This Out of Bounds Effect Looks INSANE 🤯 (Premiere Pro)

Hey guys, you need to check out this out-of-bound animation. It's very dope. So this effect is super easy to do.
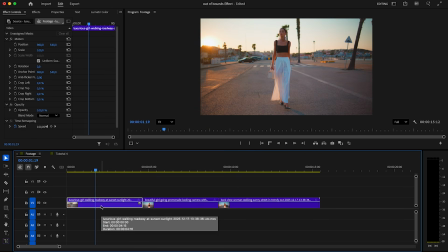0:06 Select the first clip, which is our main clip, and duplicate it by holding Option on Mac or Alt on Windows. Then click on the new Object Mask tool and highlight her in the program monitor.
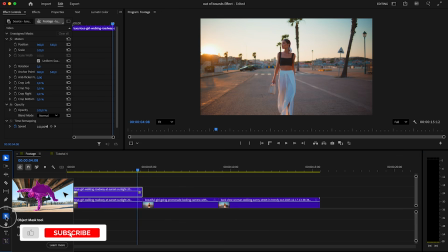0:17 Premiere does a really accurate job and saves us a lot of time.
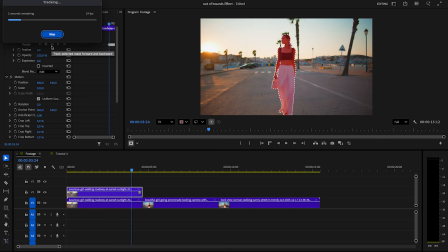0:21 Once she's selected, go to Effect Controls and start tracking her by clicking the button in the middle. Then, drag the mask down to opacity so she's completely separated from the background.
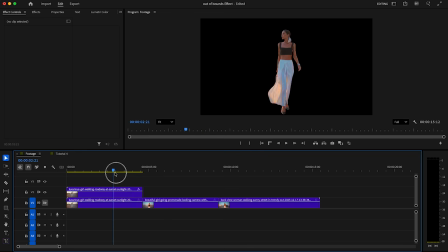0:32 If we hide the first layer, you can see how smooth it looks. This is a real game changer for us and will save so much time in the future.
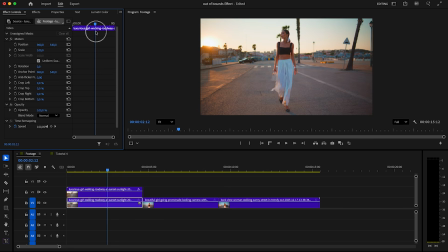0:39 Now let's find a good position for the corners that should jump to the center when she looks to the left. Maybe right here is a good spot. In Effect Controls, add keyframes for left and right crop, then move a few frames forward, maybe 5 or 10, depending on how fast you want the effect.
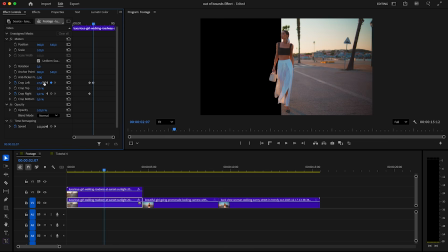0:55 Bring the corners right behind her so we get that out of bounds effect. In this example, I'll set both sides to 47 since she's perfectly centered.
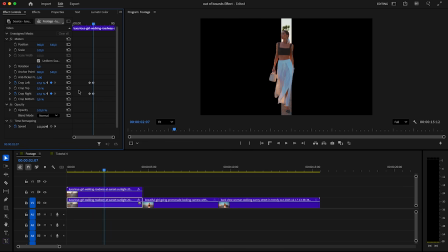1:03 Because we don't want the effect to stay, move a few frames forward and add new keyframes for left and right. Then move another 5 to 10 frames and bring both values back to normal. This effect works so well because it instantly adds depth and makes the subject feel like it's breaking out of the frame.
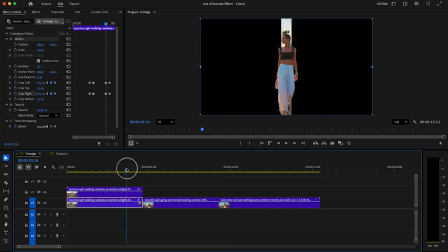1:20 Let's see how it looks. If you notice any errors like I do, it's probably just a bug in Premiere. You can fix it by nesting the mask clip. Just right-click with your mouse, choose Nest, and the error should be gone. I know it can be annoying sometimes, but we'll always find a way to fix these problems.
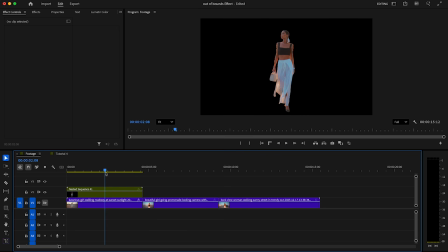1:37 Let me know in the comments if you can't fix this issue. Now let's check how dope this effect already looks.
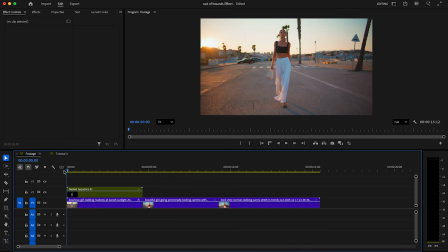1:47 You can either leave it like this, or you can add a nice clip underneath our out-of-bounds effect.
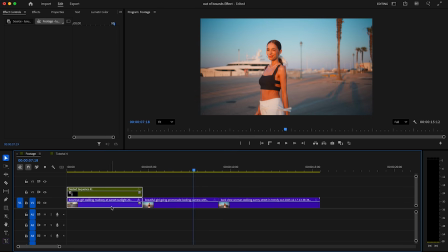1:53 In this example, we'll use this clip where she's winking and place it exactly at the moment when the out-of-bounds effect is centered,
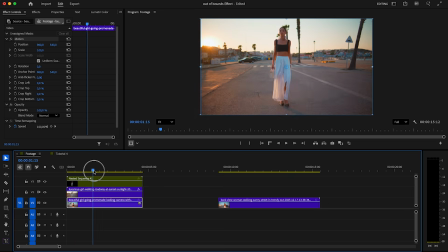2:00 so her wink becomes clearly visible right at that point.
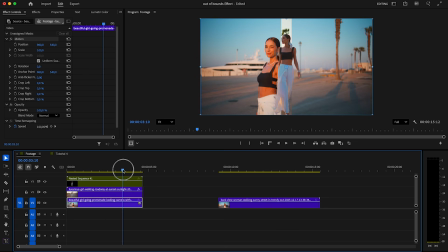2:04 It would work here, but let's make some small adjustments so her wink happens exactly where we want it. As you can see, you just need to be creative. There's no right or wrong. Let's move it a bit earlier. I'll trim the beginning and shift the clip closer to the start, so her wink happens exactly when the out-of-bounds effect hits the perfect moment.
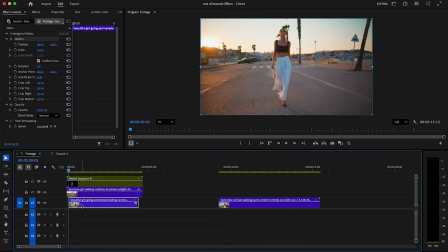2:22 We can still make it a bit earlier. Extend the rest of the clip, and let's see how it looks now. I really like it, it looks dope.
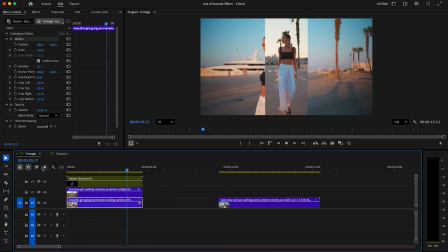2:30 Moments like this show why you always need to stay creative and experiment, because small timing changes can completely transform the final result.
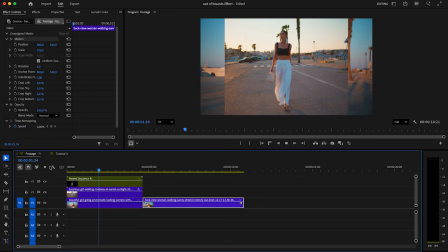2:38 We can combine this clip with the last one where she's walking and the camera is filming her from behind.
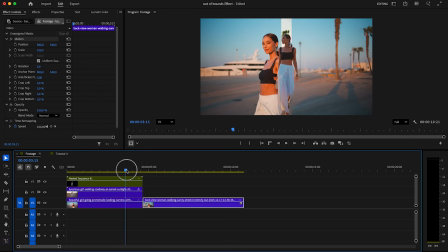2:44 We can also shorten the entire effect a bit to make it more dynamic.
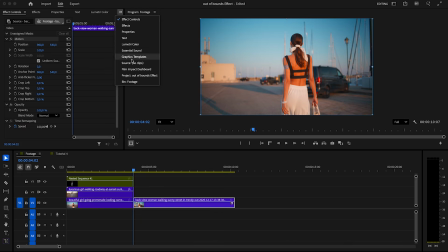2:48 Next, create an adjustment layer in the project panel and drag it right after the effect. With the adjustment layer, we can easily add some nice effects to bring more energy to the clip. Just trim the adjustment layer to about 6 to 9 frames.
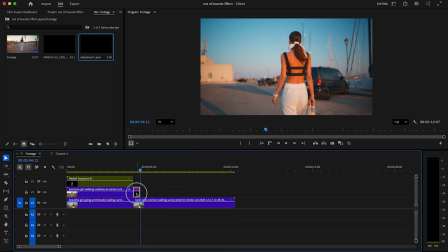3:02 Then go to the effects panel, search for one of my preset packs linked in the description and drag and drop a shake effect, for example.
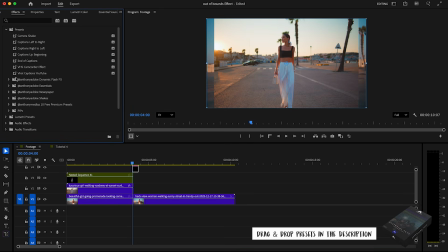3:09 This is great because it adds instant impact and saves a lot of time since you don't have to build the animation from scratch. Let me know in the comments if you have any questions.